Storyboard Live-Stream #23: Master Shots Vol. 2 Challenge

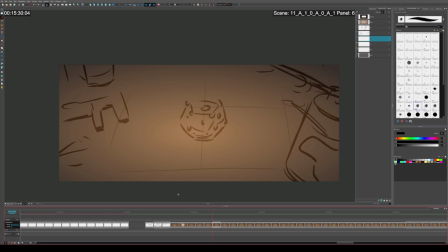And so what I did is I had this scene where there's like this kid who's like trying to open one of these Roman dodecahedron things. He can't pry it open. And this is in like a sci-fi universe. And so then it cuts to this wide shot where there's all these characters working on this like destroyed vehicle.
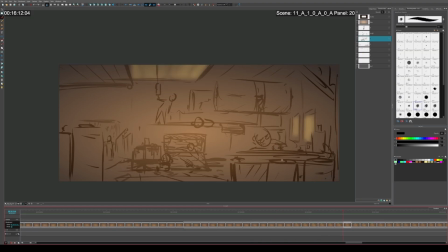And different shenanigans are happening in the background as characters talk and do things. And eventually one of the characters over here on screen right brings out a whole bunch of wires, and then they cross over and they start talking.
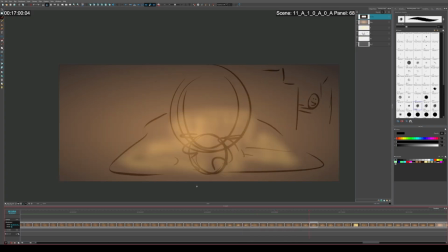And they open the garage door so that light shines on this character who's having a dilemma on how to open this device. And he decides to go outside to get a breather. And he looks around.
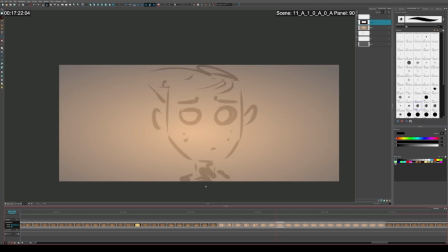And they live in a desert wasteland, so like it's not really more comforting to be outside. And he looks down at the device and then ploops, because he can't figure it out.
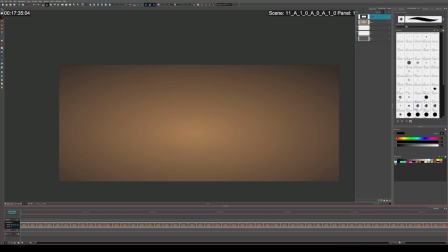So that's an example of the scene was just written on the fly. Like as I was drawing it, I was trying to figure out like, okay, this has to happen next.
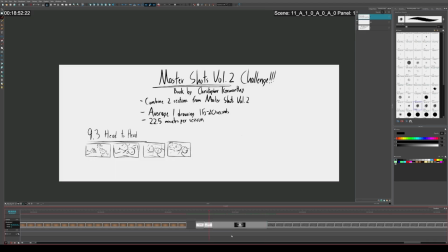This has to happen next. And so that is today. I'm doing a shorter sequence because I don't have a lot of time. So today's prompt is head to head,
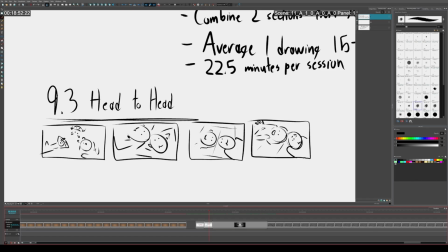which is when characters' heads are basically physically touching, usually from a higher angle.
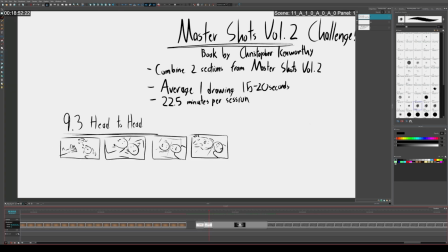And the reason why you do this in a scene is so that like you can tell when the characters are close to each other,
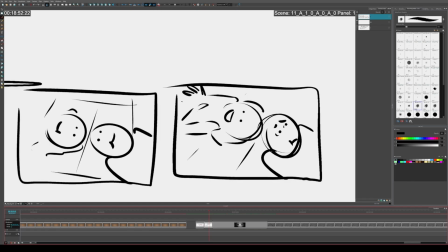but then you can also kind of tell when the characters are making different expressions where maybe someone said something that the other one doesn't like.
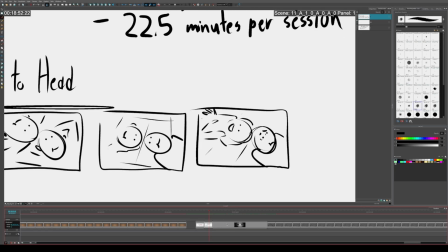And so it adds this tension where characters can be really, really close, but then they can also be seemingly far away at the same time.
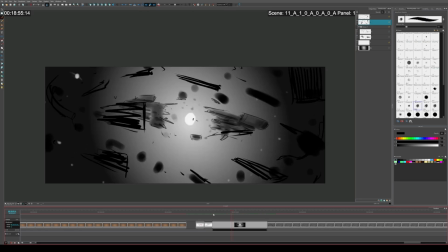So we're doing this in a sci-fi universe because in zero gravity, it is very easy to have characters' heads touching. And so here's like a destroyed spaceship or something like that. Maybe it's hundreds of years old or like 1,000 years old.
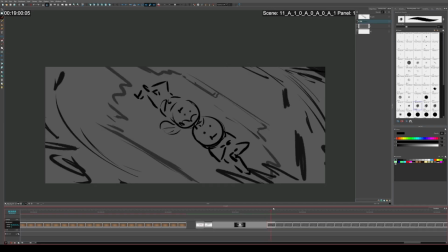There's like these two kids that are like exploring the wreckage. And so their heads are touching right now and they're floating on a piece of debris. And so what I'm going to do for this scene is I'm going to add the camera move later. So I'm going to make it so that they're rotating the whole time throughout this scene.
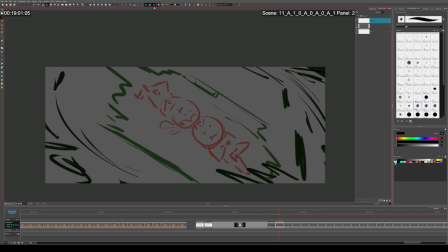And so then that's going to just be interesting. Okay, so I'm going to begin in just a second.
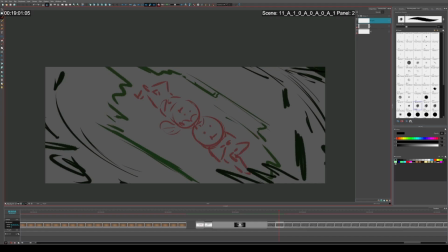Again, I don't know what the dialogue is for any of this sequence. So like, I'm just going to make like rough estimates, like what these characters might be talking about. But, alright, I'm going to start my timer. So I'm going to assume one of these characters was already talking beforehand.
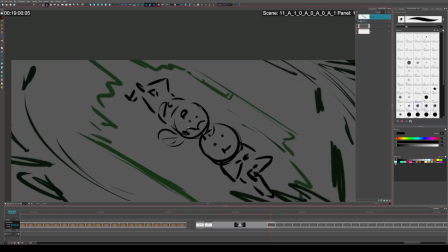Alright, so I'm also going to use a smaller brush.
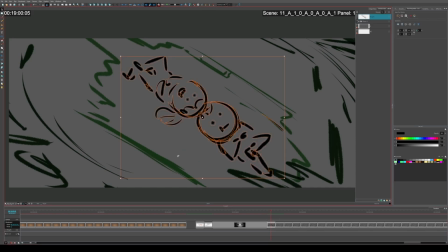This character's like looking over. And, oh, sorry, I'm figuring out my process for this scene.
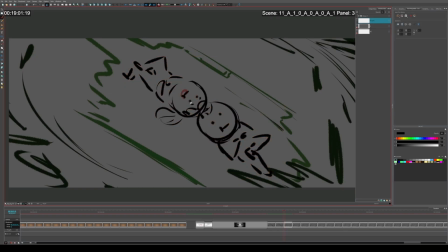He's gonna
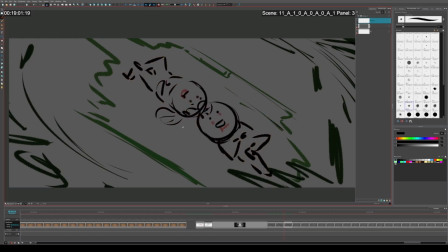I don't know what they're talking about. And he's like, yeah, no, this wreckage is pretty cool.
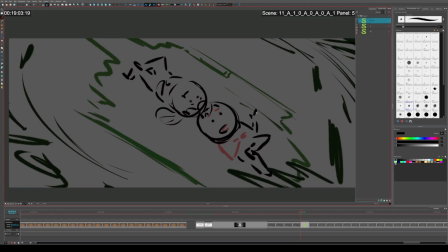It's like I've never seen it before or something like that. All right.
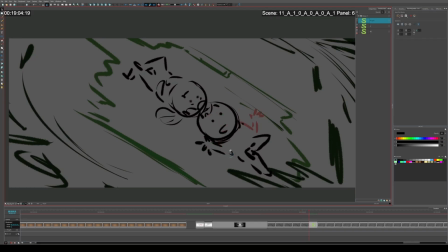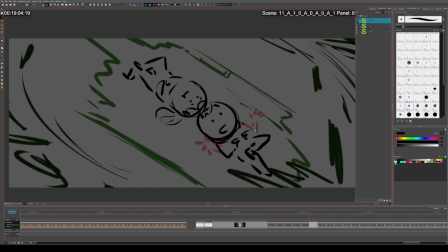So I'm just drawing out the facial expressions. Like, yeah, wow. It's like so cool.